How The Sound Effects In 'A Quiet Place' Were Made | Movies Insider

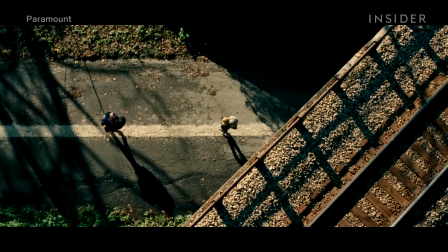A Quiet Place was one of the most unlikely hits of 2018.
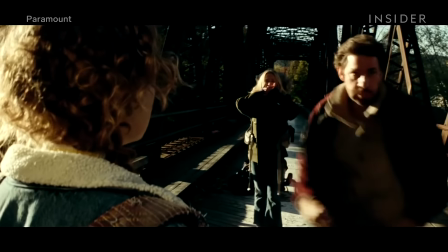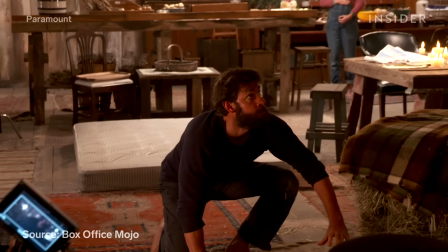Made on a budget of just $17 million, the horror film would go on to gross more than $332 million worldwide.
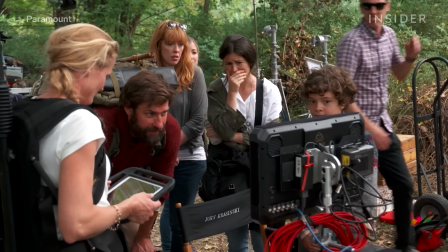Emily Blunt earned praise for her performance, and actor John Krasinski had his first major breakthrough as a director.
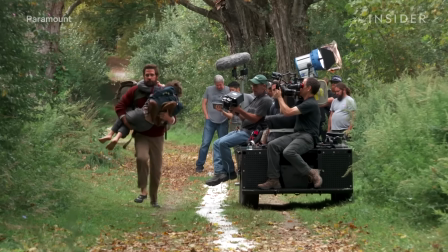One thing that makes the movie so unique? Its use of sound.
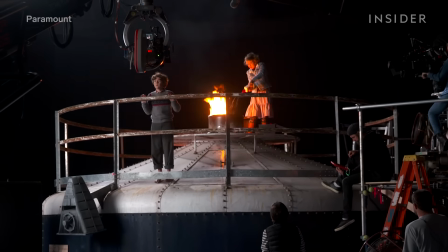A Quiet Place is set in a post-apocalyptic world overrun with monsters with ultra-sensitive hearing.
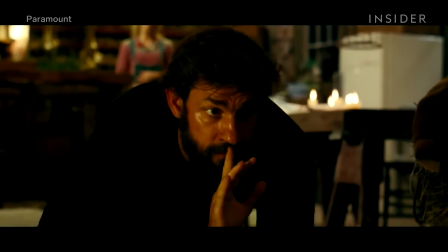Make a single sound, and you're in big trouble.
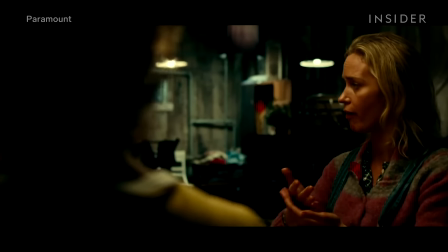Therefore, the characters communicate in sign language and make the lightest of footsteps.
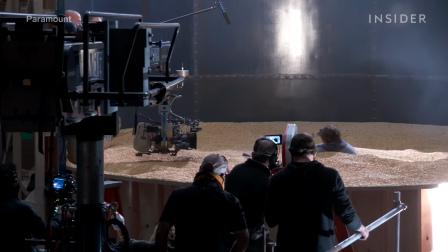While the movie has a groundbreaking lack of sound, that doesn't mean it's completely absent of it.
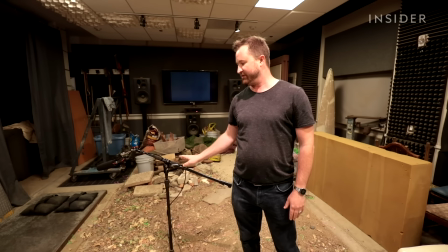Brandon Jones, Ethan Van Der Rijn, and Eric Adol of E² are responsible for much of what you hear on screen. Sound was actually written into the script. And so for us, it was like a dream come true, like kids in a candy store.
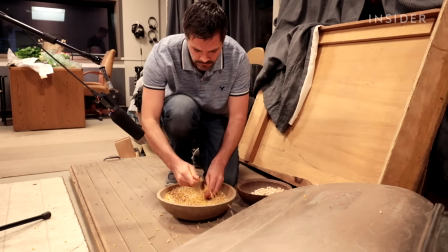Here's how some of the movie's most notable sounds were made.
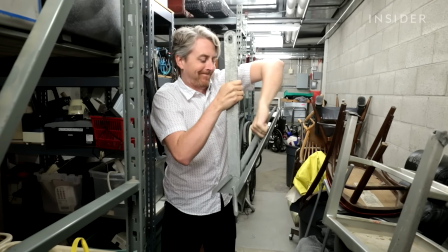Foley, a method in which objects are used to create sounds made by humans, or in this case, monsters, was used. A Foley stage is a super quiet environment where we can put
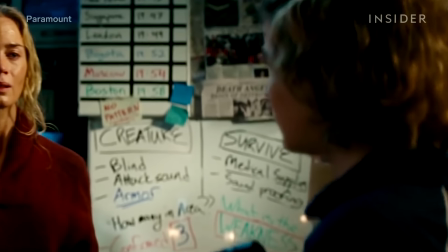picture up on the screen and then record using our microphones in sync with the picture.
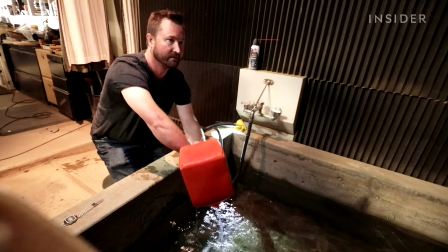Some sounds, like a shotgun loading and water splashing, were made exactly as you'd expect.
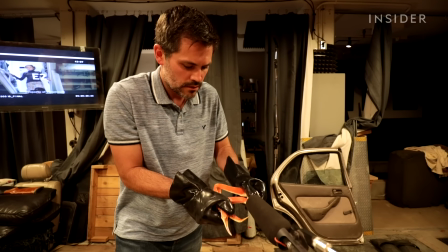For other sounds, they had to get creative.
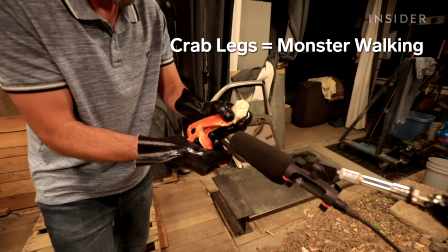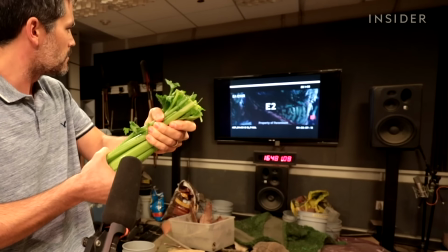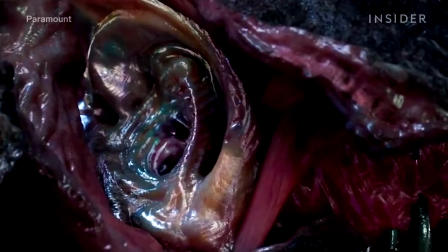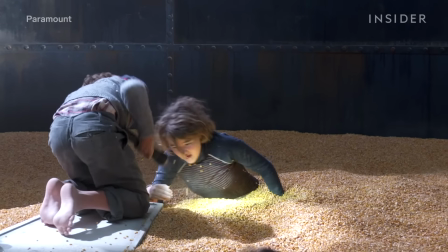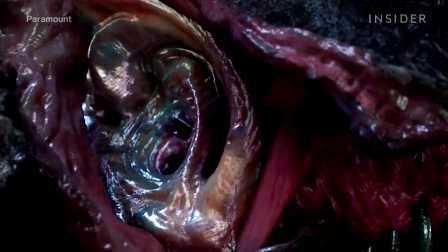The most unusual sound might be the echolocation sounds used to illustrate how the monsters get around without vision.
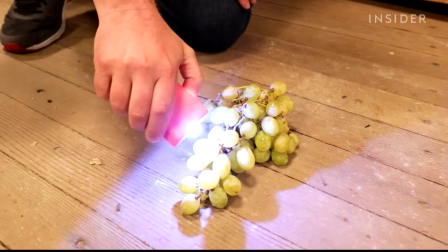To make this sound, they settled on putting a stun gun up to a patch of grapes.
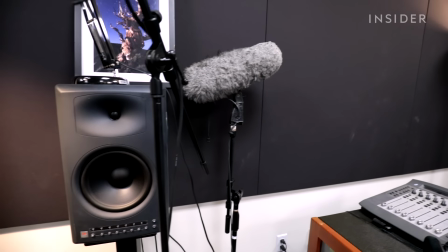They then manipulated the sound in the next phase, the editing process.
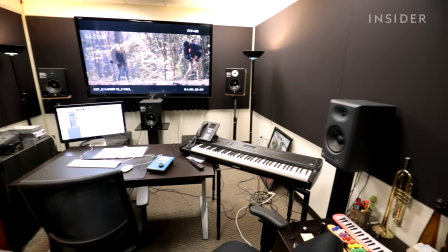The whole concept with these creatures is there's kind of an electromagnetic component.
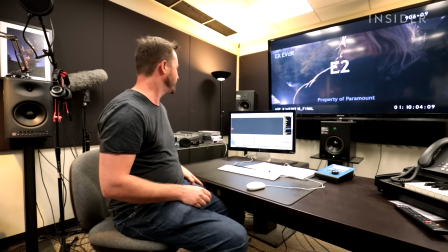So using something electrical as a source for the vocals seemed to kind of make sense.
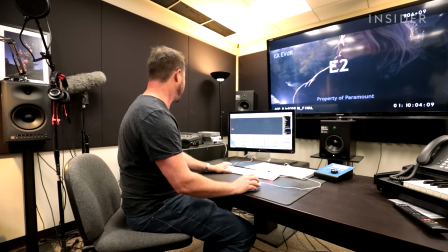So here's our recording of the stun gun.
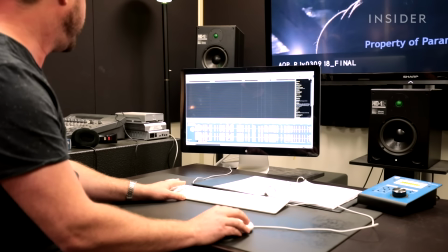And we can take that sound and slow it down, and we can hear the individual electric clicks.
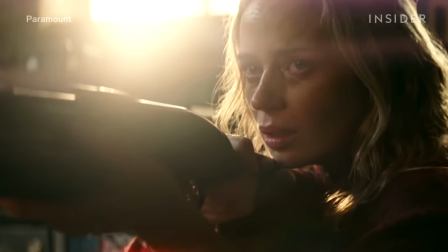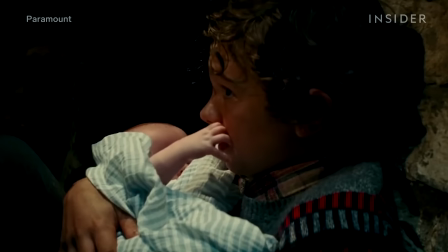Not every sound effect requires Foley. For the sound of a baby crying, Brandon Jones recorded the sound of his baby nephew crying.
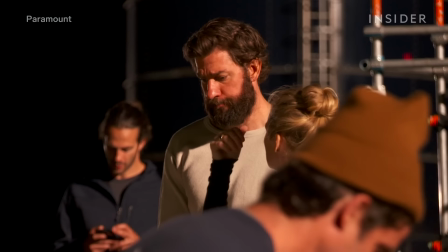One of the biggest challenges of this movie wasn't what you heard with ease, but the kind of sounds we might normally tune out.
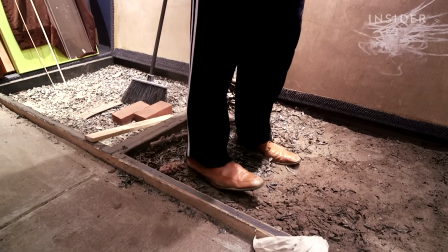Footsteps are a classic Foley noise any sound designer is used to making.
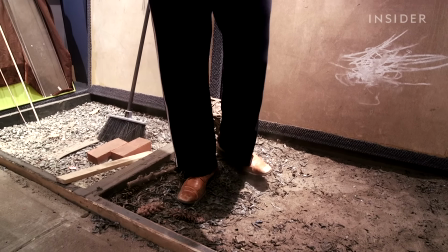Usually, it'll be loud.
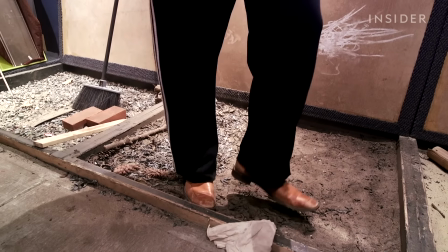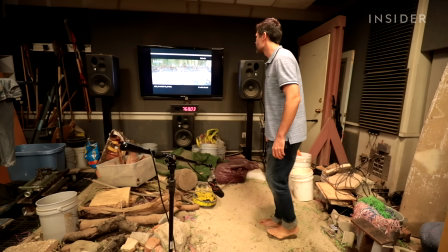But for A Quiet Place, the team had to account for the fact that the characters mostly walked around barefoot. Where we would play Foley footsteps, where not to, were really dictated by the logic of the film.